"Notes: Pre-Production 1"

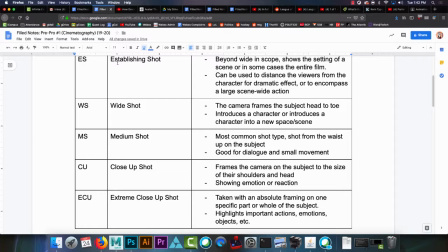(12:18)
And then extreme close-up, like either focused right on their face or right on some object, if they have something in their hand, if they have something in their pocket, something along those lines. So extreme close-up for things that you need to get the audience's focus on.
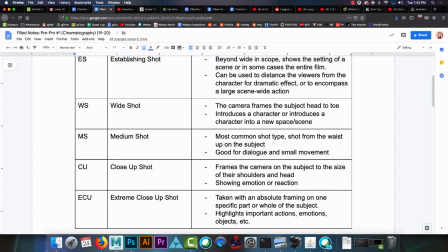(12:36)
Questions on the 5 major shot types? Okay, good.
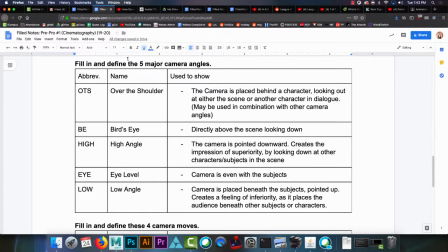(12:43)
All right. So let's jump ahead to the camera angles. So 5 major camera angles. I'm going to start with the first one, over the shoulder. This is basically, it's not really a camera angle.
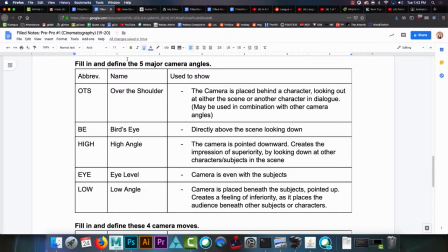(13:01)
It's a way of describing how the camera is set up in the scene. So over the shoulder, OTS. The camera is placed behind a character looking out at a scene or another character. So you would have an over-the-shoulder,
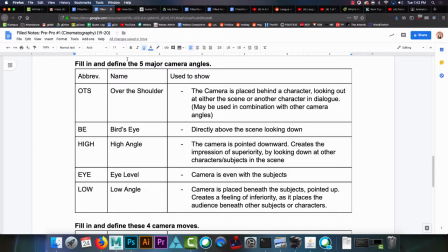(13:19)
you might have an over-the-shoulder high-angle shot, or high-angle medium shot, excuse me. So the over-the-shoulder is a modifier, basically. It's like, hey, we're doing this shot from this angle. Also, it's over a character's shoulder.
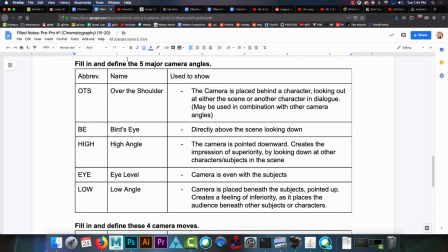(13:34)
So like, say this character's running out a cliff, and they realize it's a cliff and they like slide to a stop. You're looking over their shoulder at an establishing shot of this canyon, and it's from a high angle.
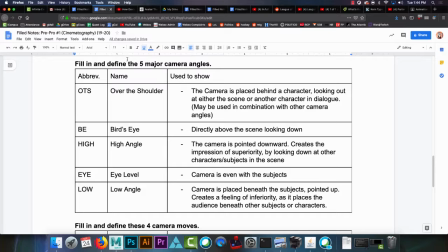(13:49)
It's all 3 of those things. It's over the shoulder because it's shot from behind this character's shoulder. It's an establishing shot because you're showing a wide open space in this canyon, and it's high angle because you're pointing the camera downward.
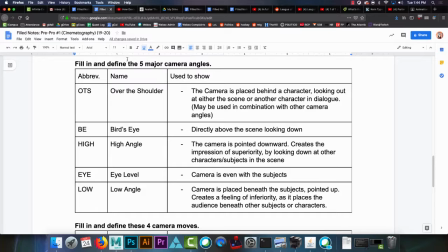(14:04)
So it's listed in the camera angles, but it's more of like just a notification that it could be an angle. It's also behind a character, so it modifies how your shot is set up.
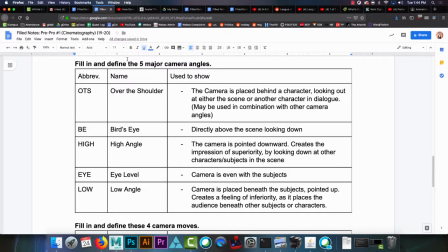(14:19)
And then now, working our way top to bottom, bird's eye, BE. Basically, that is from the top down. So if you have, let me see here.
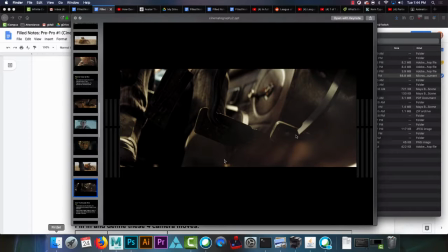(14:32)
What do I got in my...
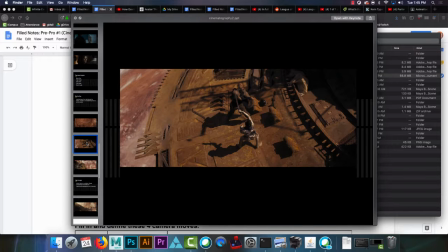(14:37)
So, more or less just looking straight down on something, it gives you it gives you an overview of what you're seeing in the scene. It helps establish the locations of things like that.
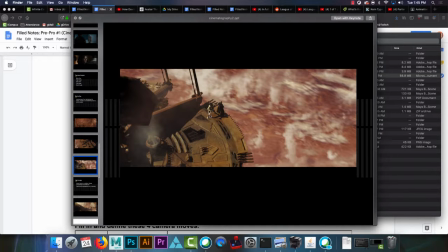(14:50)
Again, we're seeing basically, so now we're seeing, hey, you can see that they're very close to the edge.
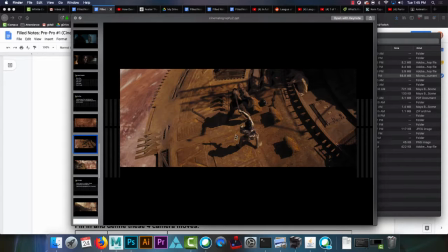(14:56)
You can see here, They are fighting in the middle. There are lots of tripping hazards around.
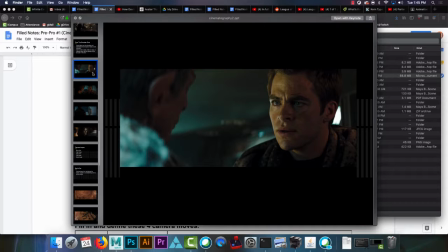(15:04)
Before I forget, here's some over-the-shoulder shots. So here's an over-the-shoulder close-up, over-the-shoulder close-up.
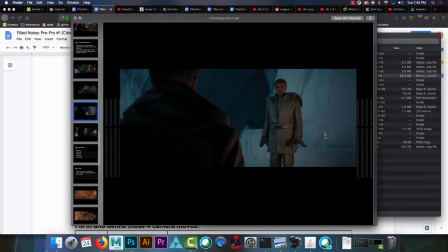(15:10)
Here's an over-the-shoulder wide shot, more or less. Over-the-shoulder close-up.
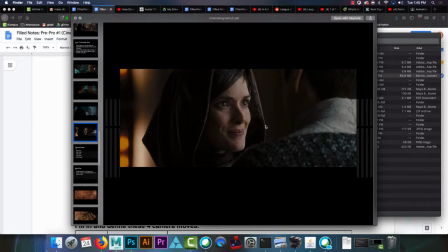(15:17)
Extreme close-up, maybe even, because you just see her head. So, all right.
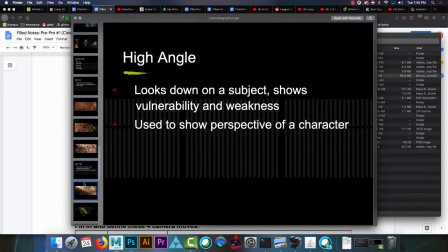(15:25)
So we got bird's eye. We got high angle. High angle shots. They look down on our subject. You are basically assuming the position of looking down on this character. So they are typically, because you're looking down on them, in some vulnerable position.
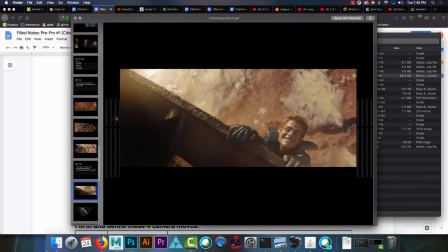(15:45)
So in this case, you can see that he is very vulnerable. He's looking down on him, about to fall off into the planet and die. Here's also Chris Pine getting choked out.
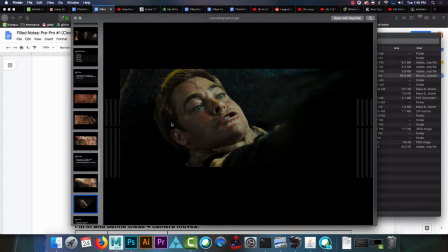(15:59)
Not a great day for him. So here we are looking down on him in a vulnerable position. It doesn't have to be them almost dying. It could actually just be them being crestfallen or sad,
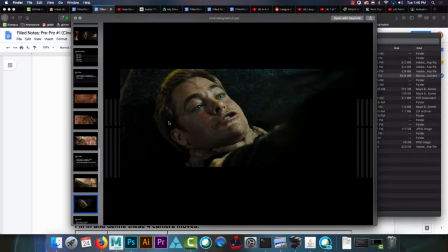(16:13)
and the shot is looking down on them as you see them sort of like hunch over and like look pouty and stuff. Like, so that we, as an audience, you're forcing the audience to be looking down on this character.